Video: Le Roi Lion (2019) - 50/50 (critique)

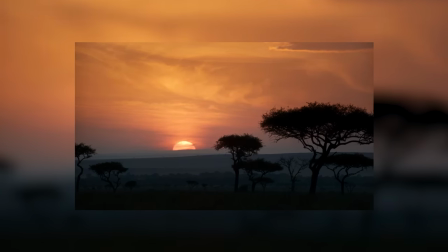Et en fait, elle se marie assez mal avec cette version du Roi Lion, parce qu'elle est hyper expressive, hyper puissante, mais très honnêtement, je pense que la grande majorité de son succès, ce film,
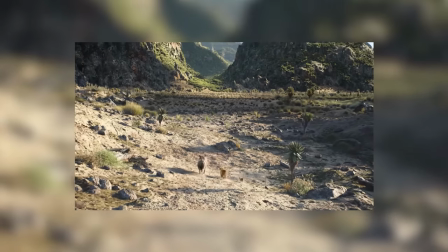la doit à la musique. Elle était géniale en 1994, elle est toujours géniale aujourd'hui.
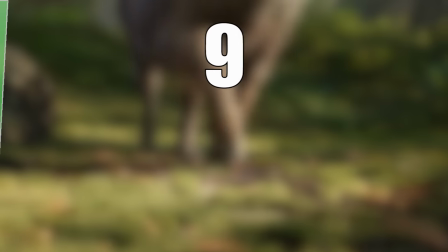Numéro 9. La dévotion à l'idée de départ
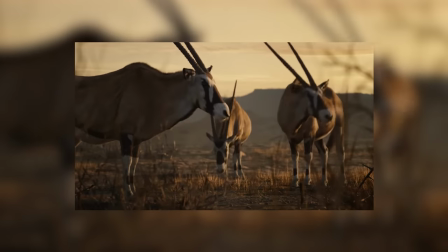Indépendamment de ce que j'en pense, je dois reconnaître à toute l'équipe du film qu'ils voulaient faire un film photoréaliste aux accents de documentaires animaliers et ils n'ont jamais perdu cet objectif de vue.
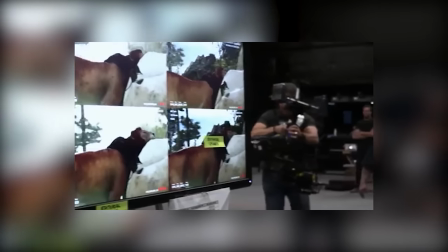Quand on regarde le making-of, on les voit filmer en réalité virtuelle avec de vrais systèmes de caméra, certains plans font très documentaires,
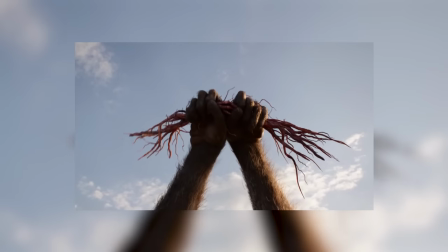il y a même des détails de fous comme Rafiki utilisant des racines plutôt qu'un fruit pour peindre sur le front de Simba parce que la chair du fruit en
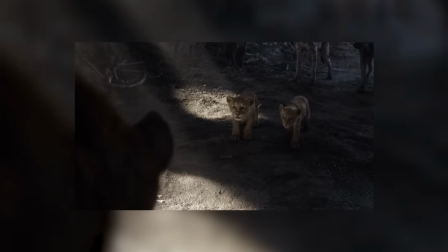question dans la vraie vie n'est absolument pas liquide. Il y a un niveau de dévotion à cette idée de base assez incroyable.
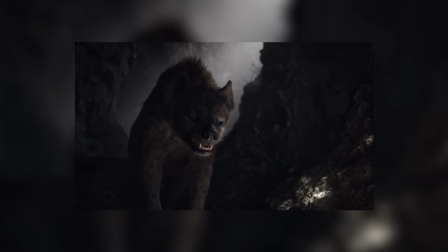Ça en fait pas une bonne idée, mais on va y revenir.
Il me dit ce que je dois faire.
Numéro 8.
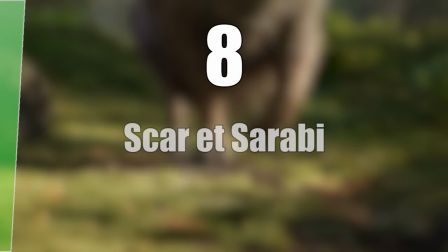Scar et Sarabi.
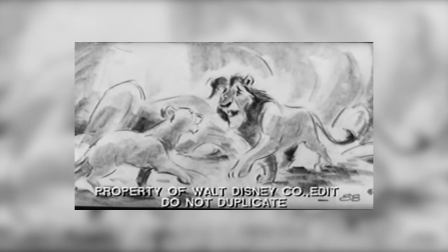Dans les premiers G du Roi Lion original, Scar convoitait Nala, et dans la comédie musicale, il veut également en faire sa reine.
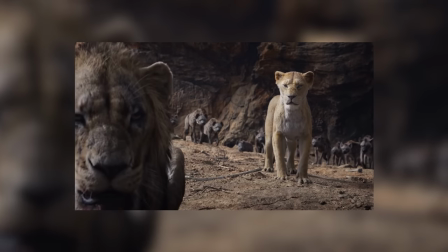Remplacer Nala par Sarabi est une excellente idée, et rajoute un degré de complexité à Scar.
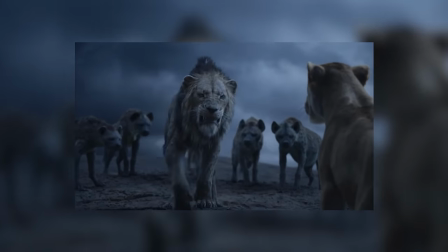J'aurais encore plus joué cette carte à leur place, rendant Scar vraiment amoureux de Sarabi depuis l'enfance, pas seulement en sous-texte, mais ça aurait été trop anthropomorphique par rapport à leur idée de base,
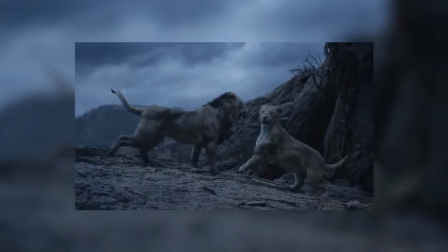alors je comprends qu'il n'ait pas eu envie de faire ça. Mais ça aurait donné une raison de plus à Scar d'en vouloir à Mufasa et ça aurait épaissi encore un peu le rôle de Sarabi.
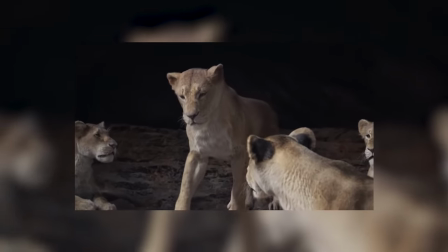Je n'ai jamais eu peur de lui.
Numéro 7, Timon et Pumba.
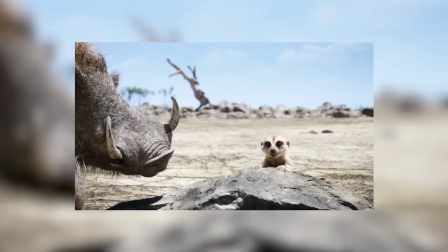Ça me coûte de les ranger dans les défauts du film parce que c'est sans doute ce que le film a le moins mal adapté,
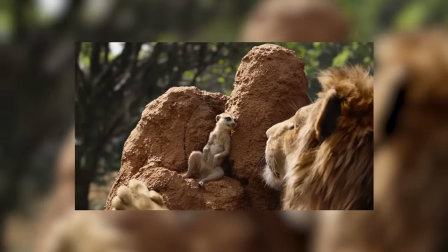mais la scène originale où ils apprennent à Simba que la vie n'a aucun sens c'est que rien d'autre ne compte que soi les rend beaucoup
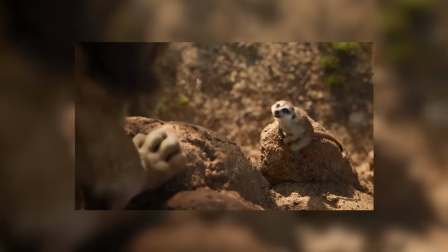moins sympathiques. Pourquoi tu voudrais rendre ces personnages moins sympathiques ? Et même d'une façon générale, ils sont moins complices.
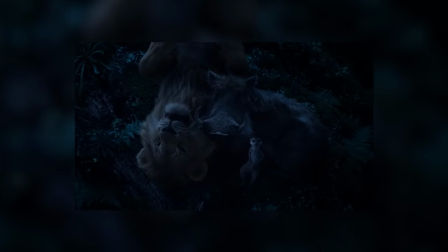Quand ils s'envoient des vannes, ça a l'air de les atteindre, alors que dans le dessin animé, ils sont imperturbables.
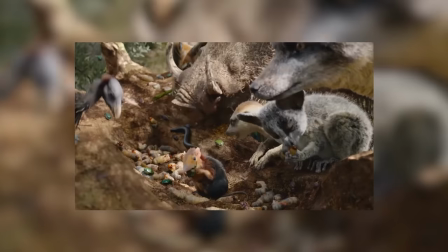Le fait qu'ils soient deux au milieu d'un groupe d'autres animaux, ça diminue leur lien aussi, alors que dans l'original, ils sont seuls face au monde.
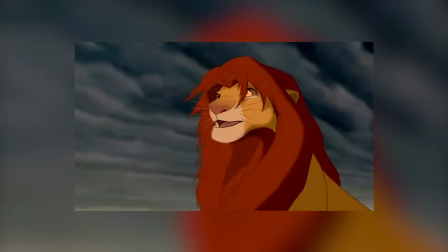Timon et Pumba ont été les plus ébranlés en tant que personnages, dans leur raison d'être même. C'est pour ça que j'en fais un point négatif.
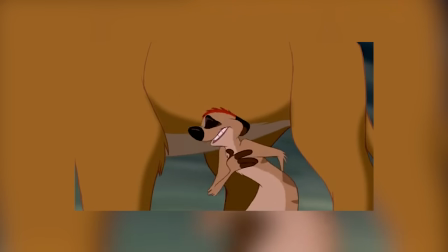Écoute, Simba, si c'est important pour toi, nous sommes tes dévoués serviteurs.
Numéro 6, l'animation.
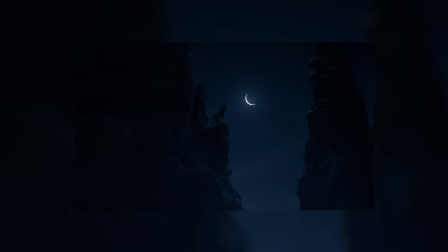Pour beaucoup de gens, ça va être le gros point positif du film, et c'est vraiment pas difficile de comprendre pourquoi. L'animation est dingue.
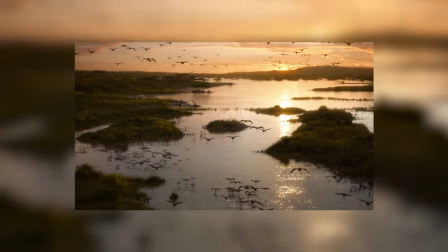D'ailleurs, je pense que le plus beau compliment que je puisse faire au film, c'est une petite tranche de vérité.
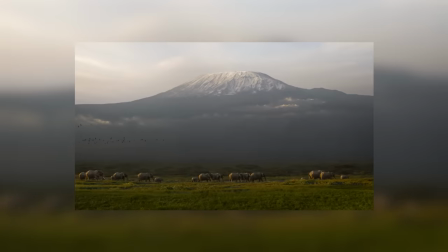Quand je l'ai vu la première fois, j'étais sûr que les lieux étaient filmés et les animaux incrustés en images de synthèse.
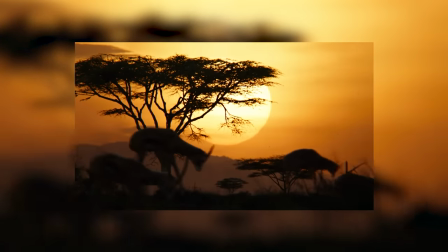Si les animaux ne font pas réel, j'ai été totalement dupé par les paysages.
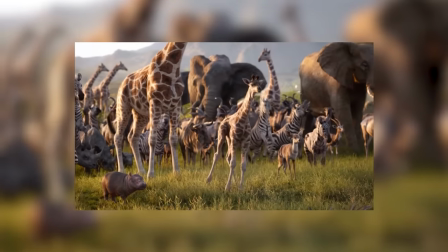Et franchement, sorti des personnages principaux, les animaux font réel aussi, pas les personnages principaux parce que,
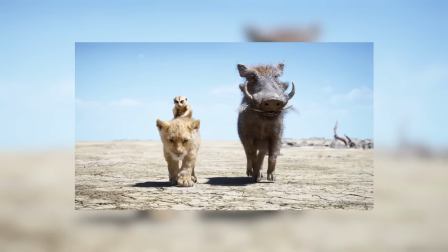bah, ils parlent, je veux dire, tu vois aucun animal bouger sa bouche comme ça dans la vraie vie. Et concernant les personnages principaux, j'ai l'impression qu'ils sont trop statiques, trop raides pour de vrais animaux.
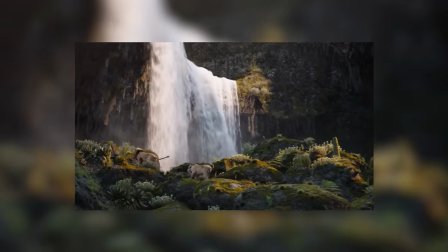Mais concernant tout le reste, le film est incroyablement bien fait.
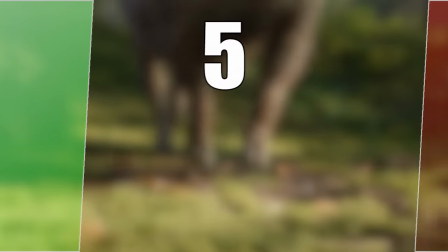Numéro 5. Le manque de vie.
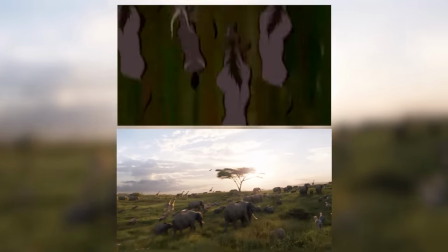L'une des conséquences directes du photoréalisme du film, c'est que du coup,
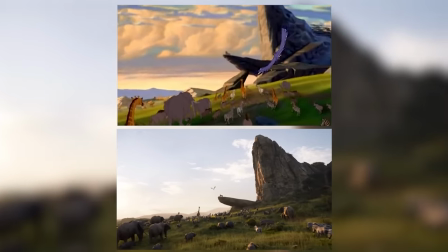par rapport à son prédécesseur, Le Roi Lion est beaucoup trop statique, beaucoup trop terne, beaucoup trop morne.
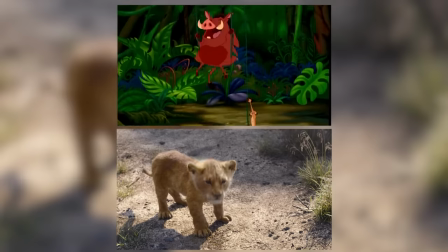Les mouvements de caméra font réel, certes, mais à quel prix ? Par rapport aux couleurs, aux mouvements, à la flamboyance, à la profondeur ?
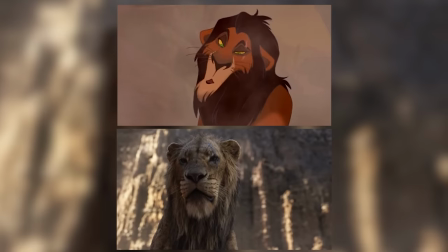Qu'est-ce qu'on s'ennuie ? Il y a eu des vidéos sur Internet illustrant la différence d'émotion entre les visages des différents protagonistes entre les deux versions.
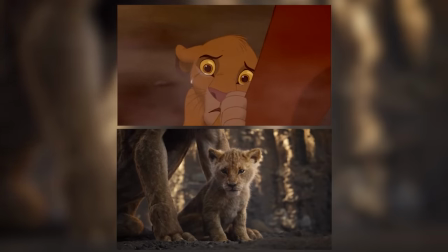John Favreau comptait sur les acteurs, le montage et la musique pour insuffler de la vie et de l'émotion aux différentes scènes,
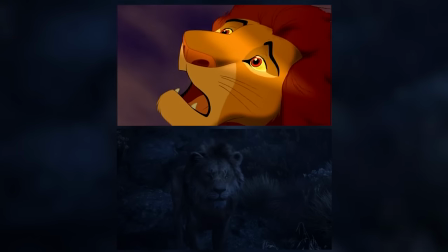mais c'est difficile quand l'un des aspects du film se veut sans la moindre émotion. Ça crée un contraste qui ne fonctionne pas et qui ne peut pas fonctionner.
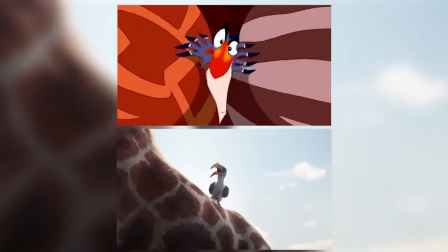Il y a deux choses qu'on reproche souvent au film et qui sont une conséquence directe de ça. Scar passe de l'un des meilleurs personnages de Disney à un personnage lambda assez inintéressant.
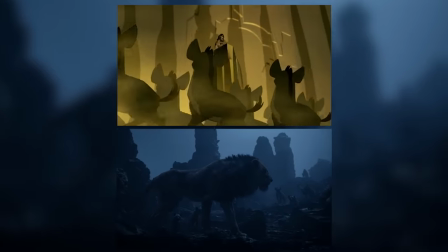Et les chansons passent de merveille d'animation à des souvenirs de merveille d'animation.
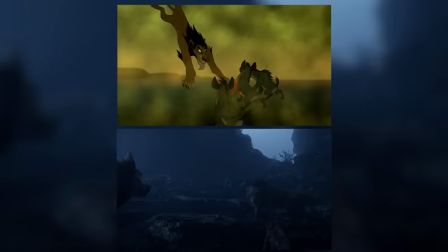Et bah du coup, soyez prête, c'est la rencontre entre ces deux déceptions.
J'ai un projet pour les amis.
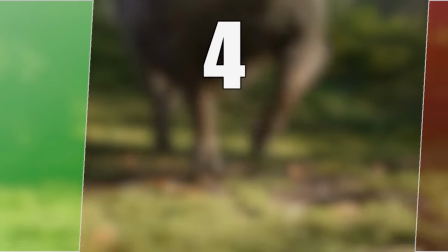Numéro 4, Mufasa.